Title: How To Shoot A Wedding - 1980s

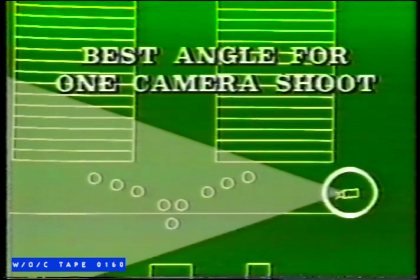552s
If you're shooting with only one camera and plan on editing in the camera as you shoot, your best bet is to stay close to the action.
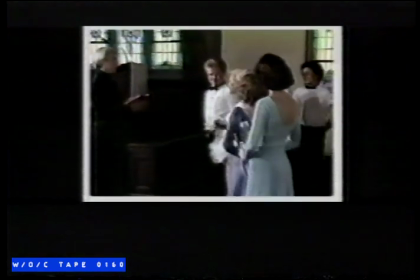560s
From here, you can cover the walk down the aisle and hold on a satisfactory side angle for the entire ceremony. Now, if home editing is no problem for you, that is, simple recorder-to-recorder assemble edits, so much the better.
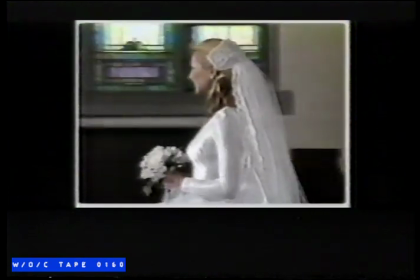575s
Use this same camera angle as your master scene for the entire altar sequence.
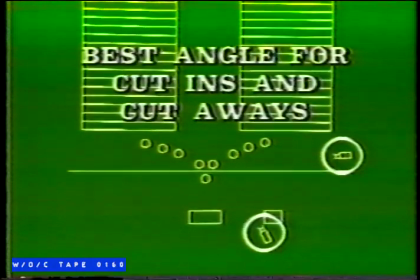584s
Now, let's keep on developing this action story. With a second or third camera position for close-ups, we can detail action and emotion.
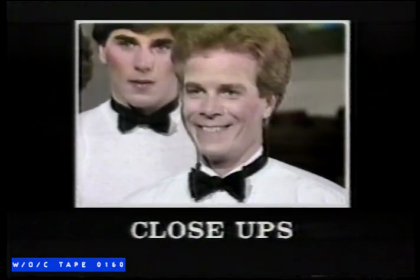592s
The blushing bride, the gallant groom, the exchange of rings.
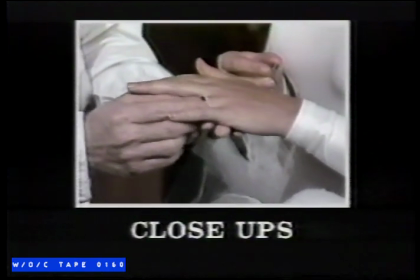597s
These shots are the jewels in your action story development. The time and place to get these cameo shots is directly after the ceremony and before the reception.
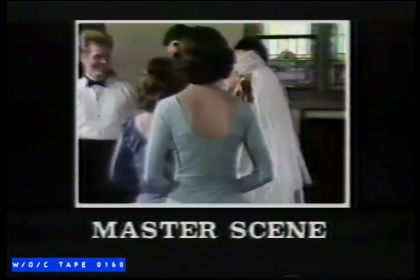608s
This style of shooting is called out-of-sequence shooting, and we'll take some simple assemble editing later, but look how nicely the sequence flows.
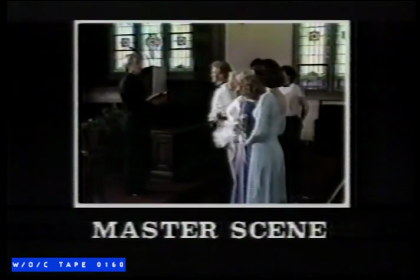616s
We can cut into the main action, go back to the wide, and go for a cutaway from the action anytime we want.
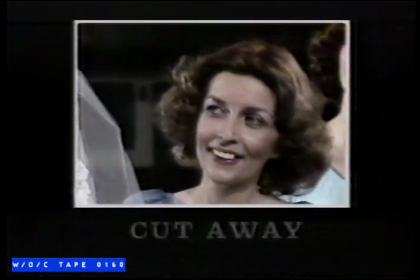Of course, to round out your ceremony sequence, you may want to take some wide shots of the guests before the wedding begins.
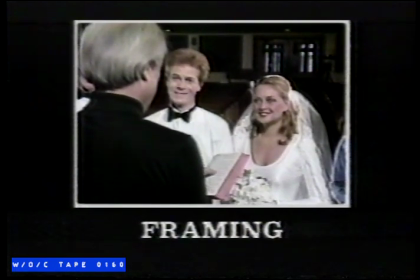637s
Telling an action story with your camera takes imagination. Why, with just the way you frame your subject, you can help tell a story.
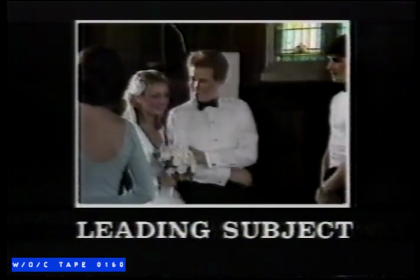645s
Here, by framing the recessional this way, you give the bride and groom plenty of room to move in.
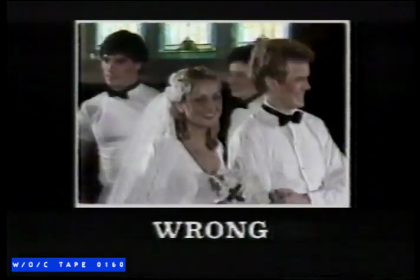650s
This is called leading your subject. Doesn't this look like you're rushing them? That's not part of your story at all. How you compose your shots will have a great deal of impact on your viewer. In closing, here are four easy tips for better wedding composition. Keep your background simple.
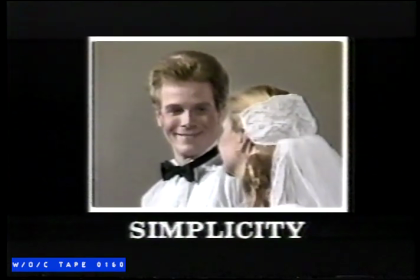667s
Try to find the best angle with the least commotion behind.
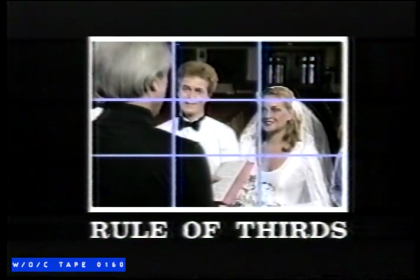670s
Use the rule of thirds, where you divide your screen like this and concentrate your subject where the lines intersect.
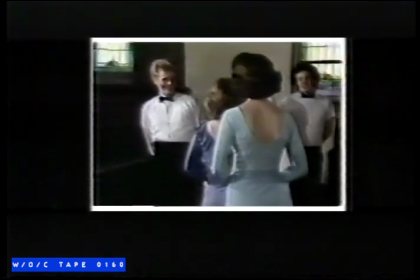677s
Keep your horizon line straight. When possible, use strong leading lines to lead the viewer's attention to the main story action.
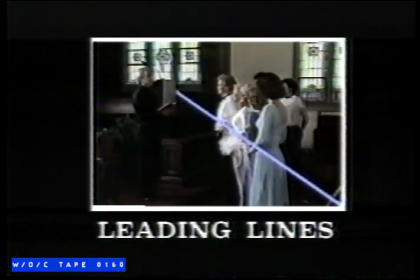My gosh, where's the time gone? They'll be here soon. Let's undertake the final step before the big production, namely pre-production. Believe me, Paul's been busy.
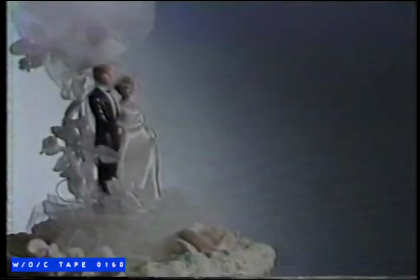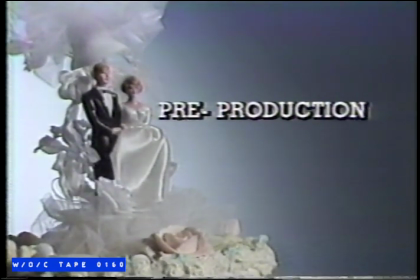It'll be a small, comfortable wedding with about 75 guests. There'll be a best man and two other groomsmen, my brother and a friend. The Daniels reception is in the main room overlooking the lake. You'll have no trouble finding plenty of electrical outlets.
In the pre-production phase of your wedding tape, you begin to focus on tactical strategies. You've got an overall plan, you've got an action story shot list. Now you begin to familiarize yourself with problems you may encounter while actually shooting. I mentioned before you'll wear a lot of hats in your role as home video producer. Well, in pre-production, you don your detective's hat and hit the streets, see?
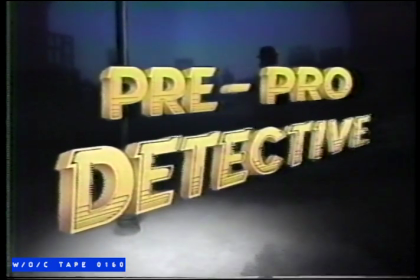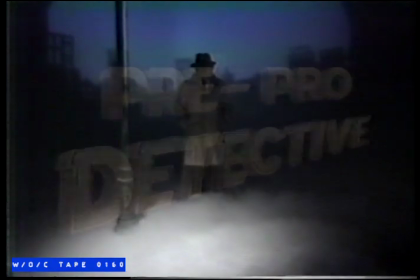When you're working pre-pro, you don't trust nobody. A guy like me has to see every location with his own eyes. On weddings, large or small, pre-production is what's going to make you a hero or a bum, see? First, a checklist. Make a separate sheet for each of your locations.
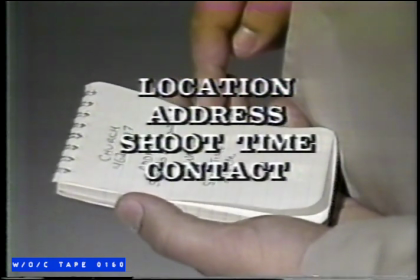790s
Addresses, shoot time, name of your contact, and a phone number should be at the top.